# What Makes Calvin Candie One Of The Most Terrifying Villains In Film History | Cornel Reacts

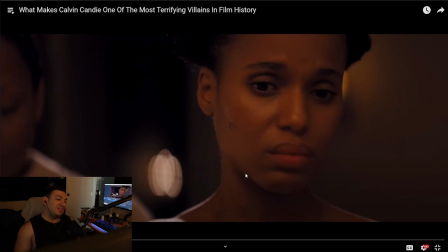(4:01)
It doesn't always have to be like that, but there are other things that you can do for filmmaking that just, hey, just remember, you know, he just zooms in on his face.
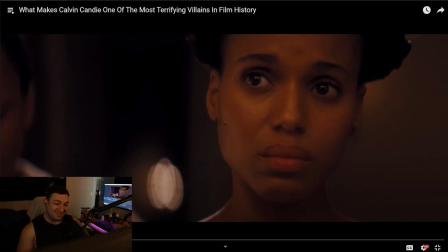(4:13)
To free Django's wife, Broomhilda, played by Kerry Washington,
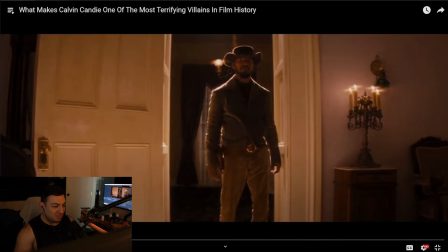(4:16)
from a life of servitude at calvin candy's estate halo troublemaker you
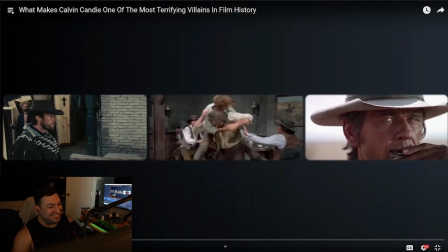(4:26)
silver tongue devil it's heavily inspired by the spaghetti western genre and is loosely based on the 1966
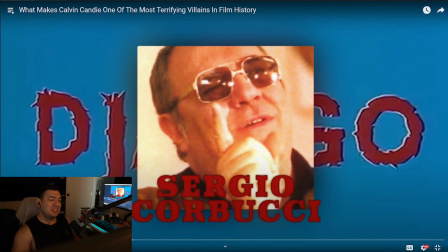(4:33)
film django directed by sergio corbucci what this is news to me i had no idea that this movie existed before django unchained wait so So this
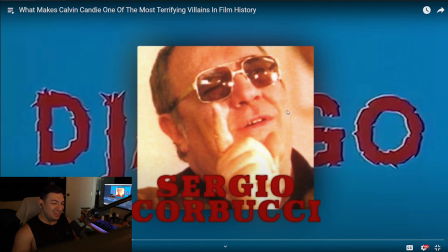(4:47)
is kind of like the Django 1 and then Django 1 Chained is kind of Django 2, I guess.
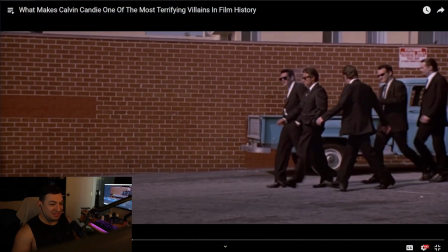(4:53)
That's pretty cool. I did not know that. Quentin Tarantino is known for delivering stylized genre films that don't pull any punches when it comes to blending
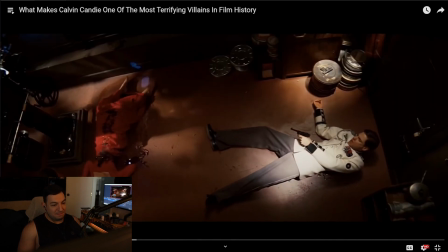(5:02)
nuanced and intriguing dialogue with gritty violence in a way that feels filled with style, symbolism,
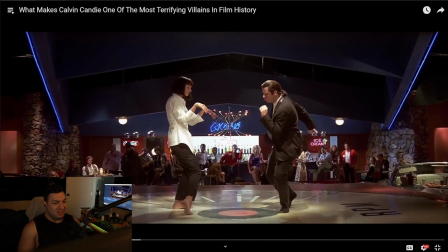(5:08)
and meaning. This is all part of what makes a Tarantino film great, but none of that would be possible without hiring the absolute best talent available.
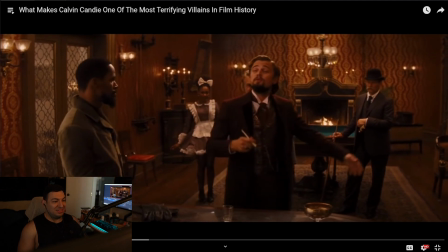(5:17)
Calvin Candy is the first character that Tarantino has ever gone on record to say that he actually hates.
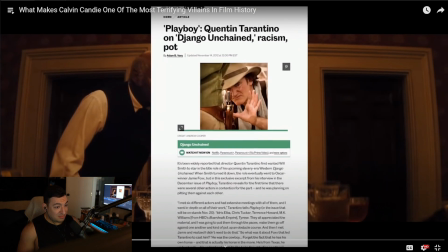(5:22)
In an interview with Playboy magazine.
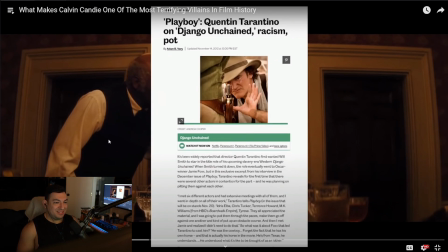(5:24)
God dang, that is kind of rare because most of the time, whenever you create something and you see it over and over again, it kind of loses its effect or intended effect on the audience. but
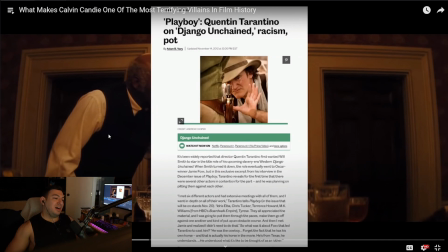(5:38)
since you see it every day you're kind of numb to it i wonder if he made the character just i don't know so good or whatever that he's like holy shit i hate this guy that's pretty cool
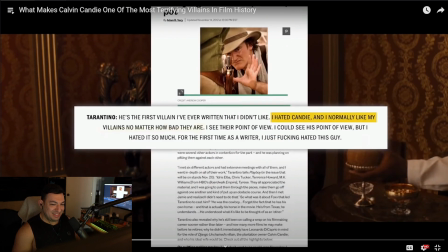(5:52)
tarantino stated i hate candy and i normally like my villains no matter how bad they are tarantino's catalog
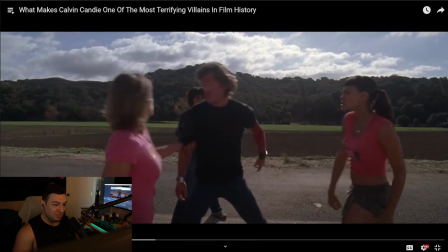(5:58)
of completely reprehensible characters is quite long zed from pulp fiction oh yeah from kill
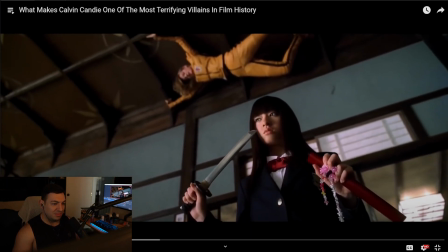(6:04)
bill and of course hans landa are all about as horrible as a person could possibly imagine for tarantino to say that this is the character that made him uncomfortable is
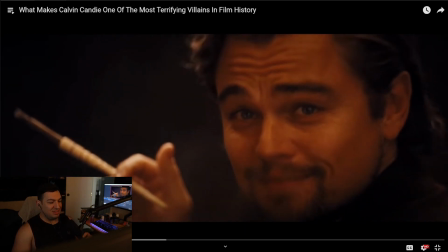(6:13)
actually quite a statement from the outset calvin candy is conveyed to us as a disgusting that little intro with the crash zoom him
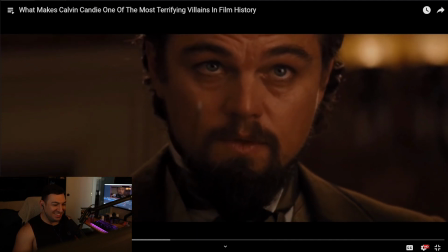(6:22)
uncomfortable is actually quite a statement from the outset calvin candy
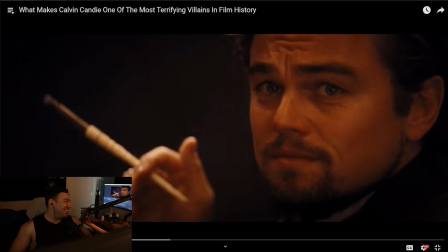(6:27)
like that's the intro just crash zoom because the crash zoom is meant to be a comedic thing and but I know it
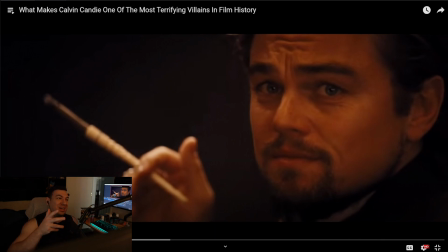(6:43)
like whenever I watch a movie and I see a crass zoom I automatically think oh this is probably a Tarantino movie because no other movies just slam the zoom button and go VOOM
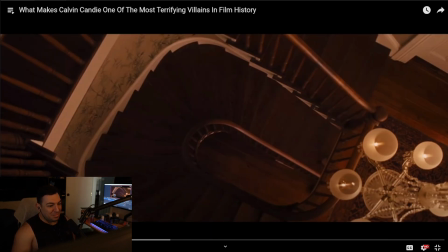(6:55)
he is conveyed to us as a disgusting and brutal maniac the first scene in which Calvin Candy is introduced gives us everything we need to know about this character.
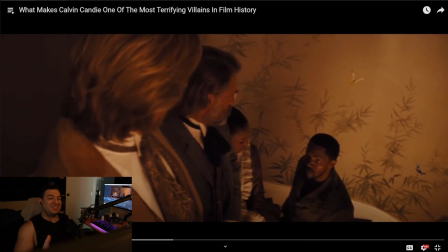(7:04)
Megalomania is reaching out of the screen. Or the crash like, what pops at a zoom. Like, back off? I don't know.
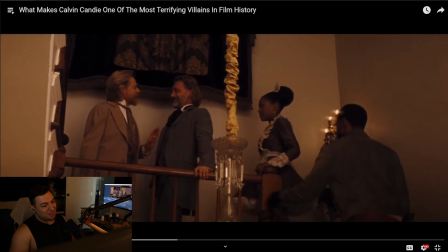(7:11)
And punching us in the face as Dr. King Schultz and Django aren't even given a moment to speak before Calvin Candy demands them to address him.
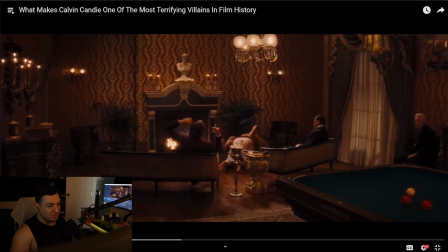(7:20) Why do you want to get in the Mandingo business?
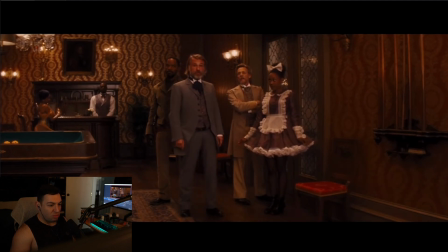(7:25) You don't intend to allow your second to make the proper introductions?
It is very clear to us that this room, with its blood-stained floors,
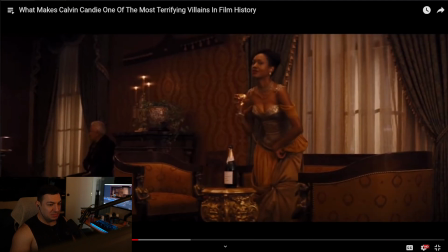(7:33)
billiard table, wet bar, and comfortable seating is Calvin Candy's throne room.
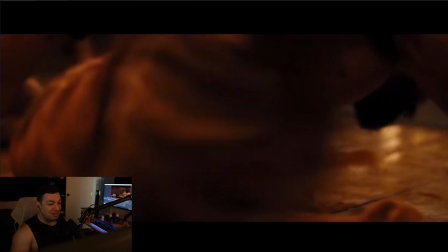(7:38)
And it is a testament to his inhumane brutality and complete sociopathy.
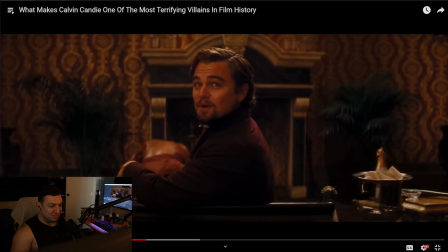(7:43)
The setting here is quite disturbing, mostly because of how sparsely attended and intimate this fight actually is.
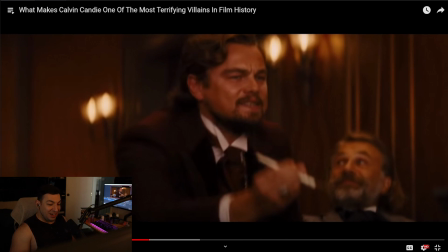(7:50)
Yeah, you're right there. Like a first-person perspective. Well, not a first-person perspective, But the fighting is happening within arm's reach of the characters. And supposedly you're supposed to be, the audience is supposed to be observing the movie through, I think it was Dr. Schultz's point of view and Django's point of view.